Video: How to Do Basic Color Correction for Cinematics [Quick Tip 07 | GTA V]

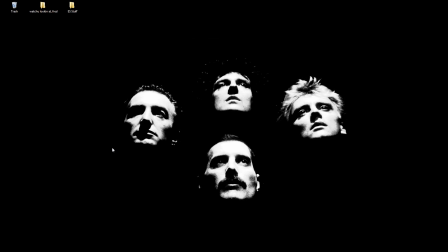(0:06)
Hello there, guys and girls. Welcome to another quick tip. This time we will talk about a topic that has been requested a lot by my viewers, color grading. Well, and I do have to make a distinction here. We're actually gonna talk about basic color correction. You will learn how to optimize the footage from GTA in your video editing software for more impact.
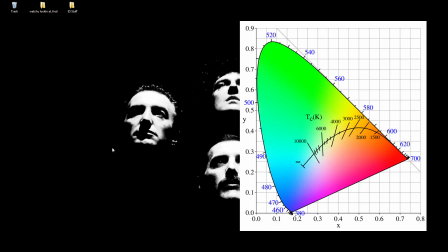(0:26)
Color grading is an entire science in itself, and there are tons of in-depth tutorials about this on YouTube.
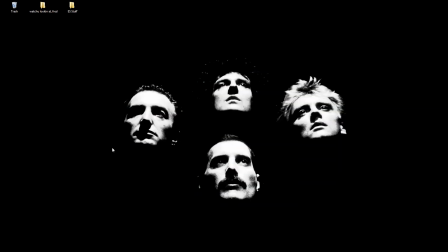(0:32)
It really doesn't matter if you're using real-life footage or in-game footage for this. Also, if you don't have a calibrated grading monitor, it's really hard to achieve universally satisfying results anyway. If you want to get started with color grading,
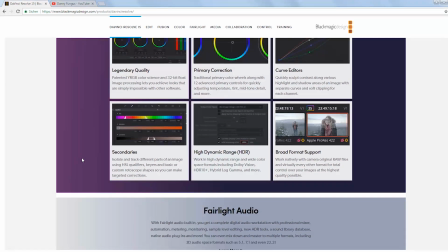(0:45)
you should definitely use the free plugin DaVinci Resolve for your editing software, as it's beginner-friendly and very potent.
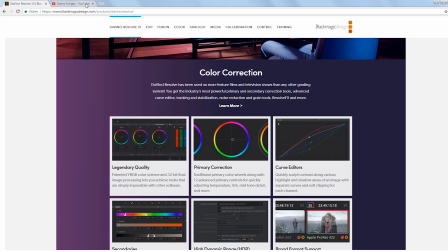(0:52)
Check out Danny Fungus' channel, as he invests a lot of thought into his color grading for Machinima.
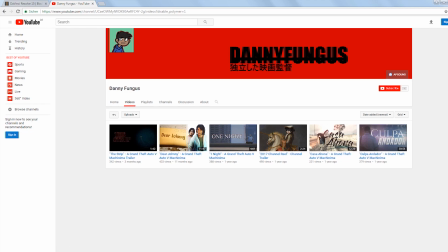(0:58)
Now let's dive into the actual topic.
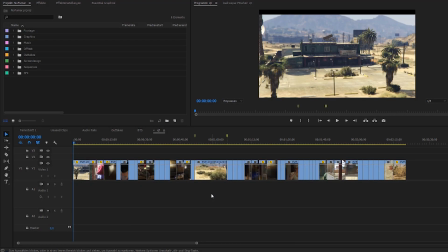(1:03)
I'm gonna show you these techniques using Adobe Premiere Pro.
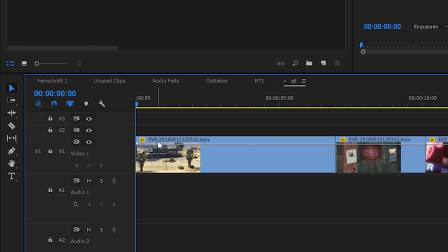(1:06)
First of all, I recommend you to render your footage with the mod Extended Video Export for better video quality.
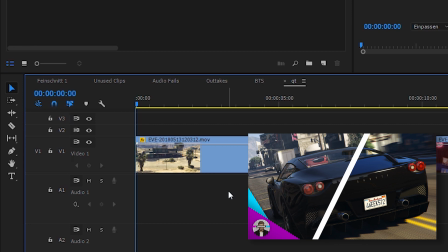(1:13)
I've created a tutorial about how to use it a while back. Check it out if you haven't yet.
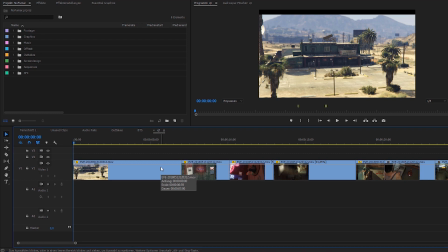(1:17)
Once you have rendered your footage and imported it into your video editor, it's time to do the color correction. In my opinion, it's best to do all the editing first. That includes audio design, like I've shown you in the previous quick tip.
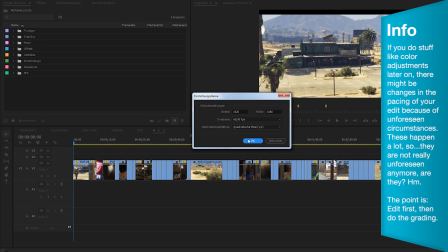(1:31)
That's because in Premiere you can then use adjustment layers. So instead of applying color correction and video effects to every little bit of footage,
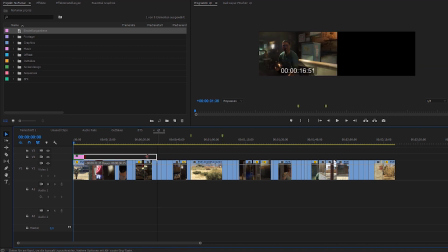(1:40)
you only have to do that step once, and then you can change the length of the effects by clipping or extending this adjustment layer.
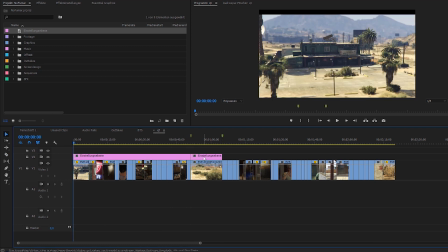(1:47)
It's practical if you have a scene change, for instance, because you can make a cut and easily create a different set of adjustments for another scene. The next part is highly opinionated, since this is the way I like to do it. You gotta find your own way based on the advice I'm giving you, since color in movies is very subjective.
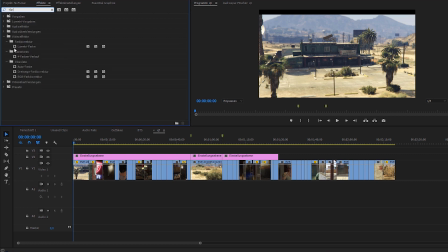(2:06)
What I usually do is to go to the effects panel and then put the Lumetri color effect on the adjustment layer. Also, I like to use unsharp mask and grain for this, so I'll drag and drop those onto the same layer too. Then you can switch up into the effects settings and you should see all the effects you just dragged in.
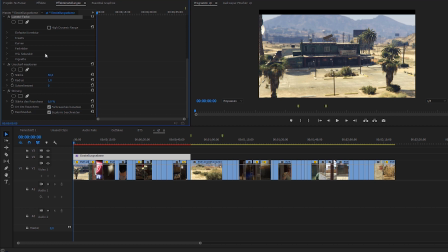(2:25)
Let's start with the quick ones. The footage from GTA usually comes out a bit muddy, even if it has a resolution of full HD and is rendered with Eve.
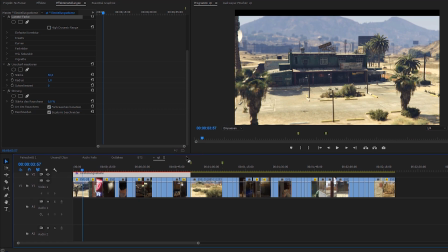(2:33)
The unsharp mask makes your image look a little more crisp, but you must not overdo it with these values.
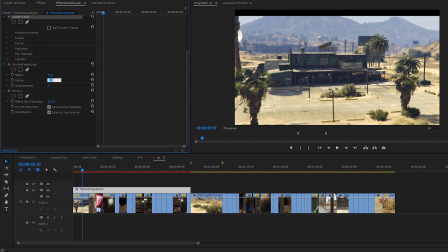(2:39)
I usually go for 50 to 75 in strength and increase the radius to 1.5 or 2 maximum. This is enough to give the GTA footage a much more realistic and sharp look. Next up is the grain. Real life film usually has some amount of grain, especially older movies shot on film rolls.
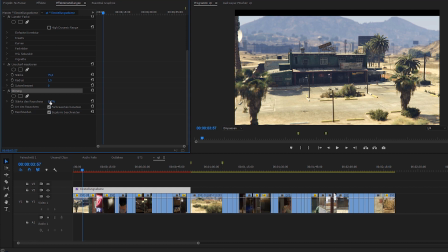(2:58)
But that's a topic in itself again. I just like to apply a very tiny amount of grain to my footage because this extra layer kinda glues all the elements in a shot together, if that makes any sense. It's enough to use an intensity of 3-5%.
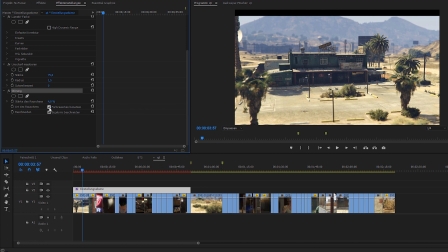(3:13)
Uncheck the box to use color grain though. What you want here is monochromatic grain.
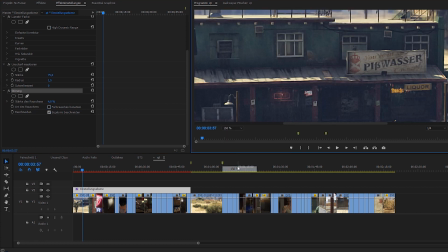(3:18)
The effect is super subtle, but it gives the cinematics a more realistic and even grim look if you turn up the value higher.
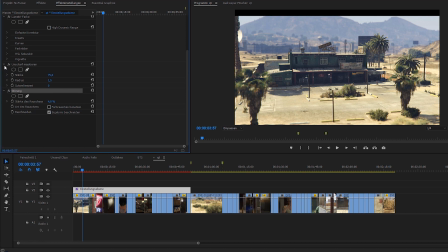(3:25)
And now let's get to the Lumetri color. Obviously my menu is in German here, but I'll try to name everything correctly. A very interesting slider is white balance and temperature. This will allow you to quickly change the look of a shot.
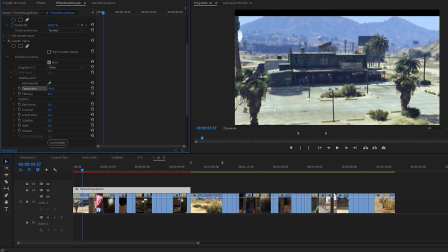(3:38)
So if you want to do a nighttime shot or something in cold weather, literally turn down the temperature here to make the image more bluish. The same applies for hot weather and the desert. Just turn it up.
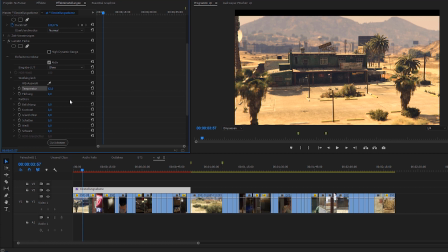(3:50)
Even if it's a regular shot, I advise you to make the image a little warmer because the GTA footage tends to be rendered a little bluish by default. The next section is called color and it allows you to adjust the lighting. I like to turn this value up by 0.5 or 1 to brighten things up and make them look a little more polished.
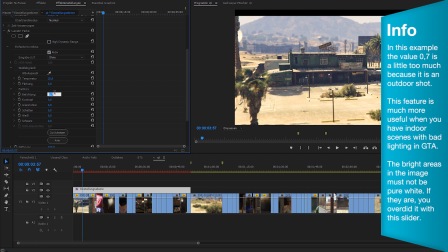(4:09)
You can also increase the contrast by around 50 here because the GTA footage tends to look really flat.